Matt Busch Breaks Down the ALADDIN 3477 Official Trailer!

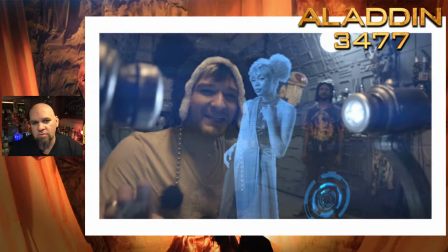And again, designing this trailer, I didn't want to reveal too much of the film. I wanted, I really wanted, I want you guys to discover a lot of this. This is a, who you see right now, this, of course, there's Fiji and Aladdin in the background.
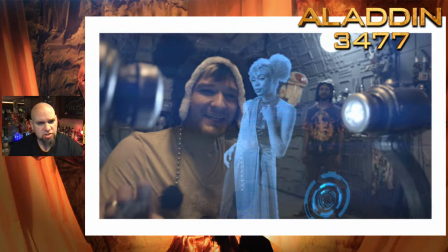This is Aladdin's apartment that he kind of makes out of a giant storage container that's in a building. So he's not homeless, but he's kind of off the radar. And he's kind of made this man cave in this inside of this deserted building.
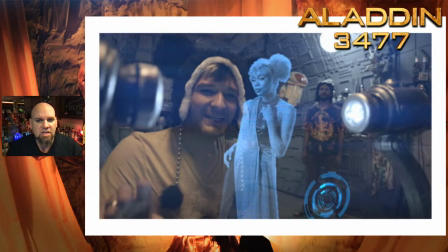This is kind of where he hides out. But the hologram princess that you see is Space Kitty Lex. And just a very beautiful model. She was really fun to work with.
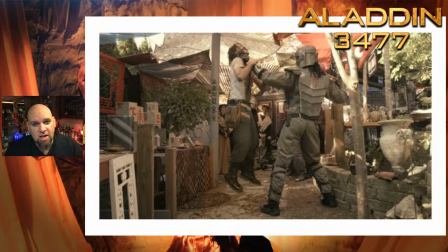And yeah, this is Aladdin. And this says, Shropka, Cam Turner, uh, grabbing Aladdin by the throat and lifting him in the air. Uh, this is, uh, this is just fantastic. Um, I love it.
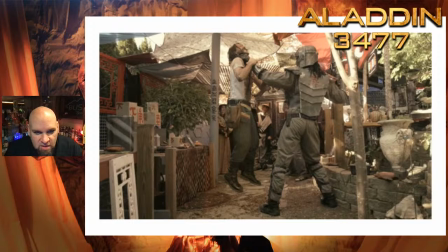And, uh, in the background, uh, there is Terry Steele, I believe David Kasawa, uh, Alex Buchel, um, uh, there's James Polanyi. I can see John Rick's foot and a number of other extras in the background. There's also people that are behind the camera right now.
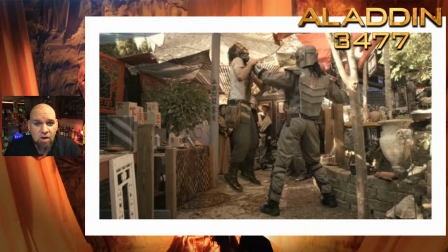There's kind of a lot of bystanders that are watching all of this go down.
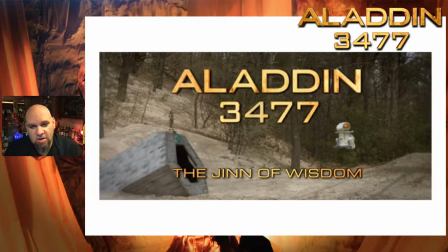How is Aladdin going to get out of this one? All right. The Djinn of Wisdom, the title card at the end. This was actually the first day of filming with Fiji. And what was interesting about this is literally down to the wire, the night before we were in Mears,
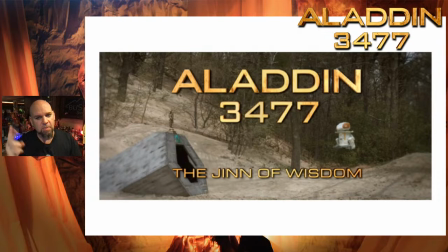Michigan, we already had been filming the day before a scene that's in the second film. Then this was the first day filming with Fiji. Literally the night before I was painting and taping up Fiji
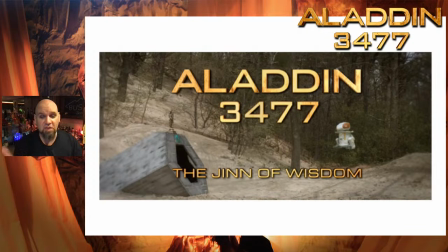stripes because we had just finished building this mechanical puppet. So I was doing this up north, finishing Fiji. And then the morning before we filmed, I needed to do the kind of the,
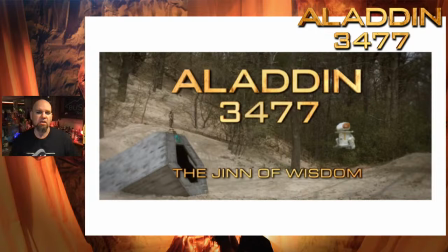what's it called where you're just trying to make it look scraped and used and like Fidji's been through some battle action so the technique that I used was taking chrome paint spray paint and I would kind of spray
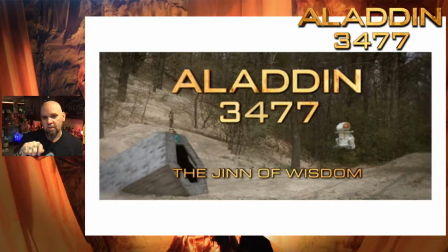it in this little thing and I would use a toothbrush to uh to kind of just scrape and hit edges and it's a technique you can kind of see it here on this uh gun and it kind of just makes it look weathered and battered and um and it just gives it this
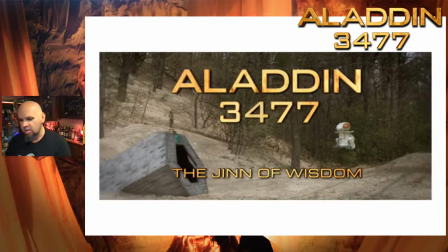really cool you know they do this in the, gosh, there's a name for this technique. It's escaping me right now, but it's just a really cool way to make things look like they're real and they've been used.
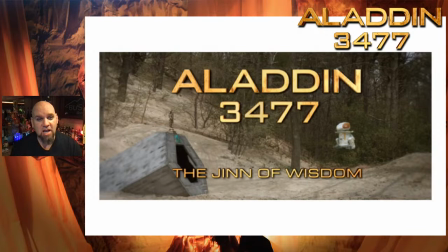Anyway, so what happened, I forgot to bring chrome spray paint and I forgot to bring an extra toothbrush to do this. So literally, and we're in the middle of nowhere over on the other side of Michigan in Mears, Michigan, near the Silver Lake Sand Dunes. So I needed a Home Depot.
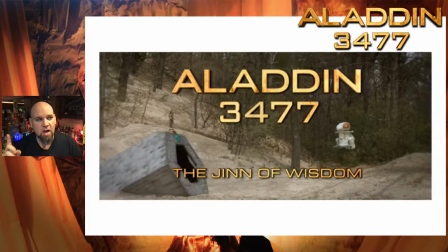The nearest Home Depot was an hour north in Ludington, Michigan. So I had to get up at like four in the morning. I had to get a bunch of other stuff together. Then I had to drive to this Home Depot.
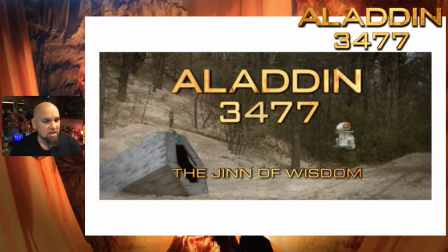I waited in the parking lot for it to open, bought the spray paint. They didn't have toothbrushes. So then I went to a gas station, bought a toothbrush, came back literally that morning painted and detailed all around Fiji.
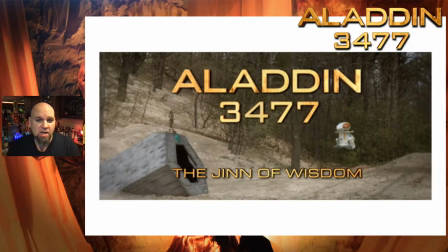And then hours later, we were filming this right here. There's actually some cool behind the scenes. There's a behind the scenes video of what we filmed that day and how we did that Rashmi access port.
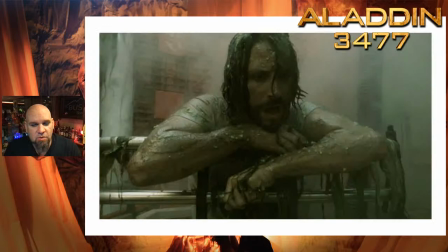Can't wait to share that with you.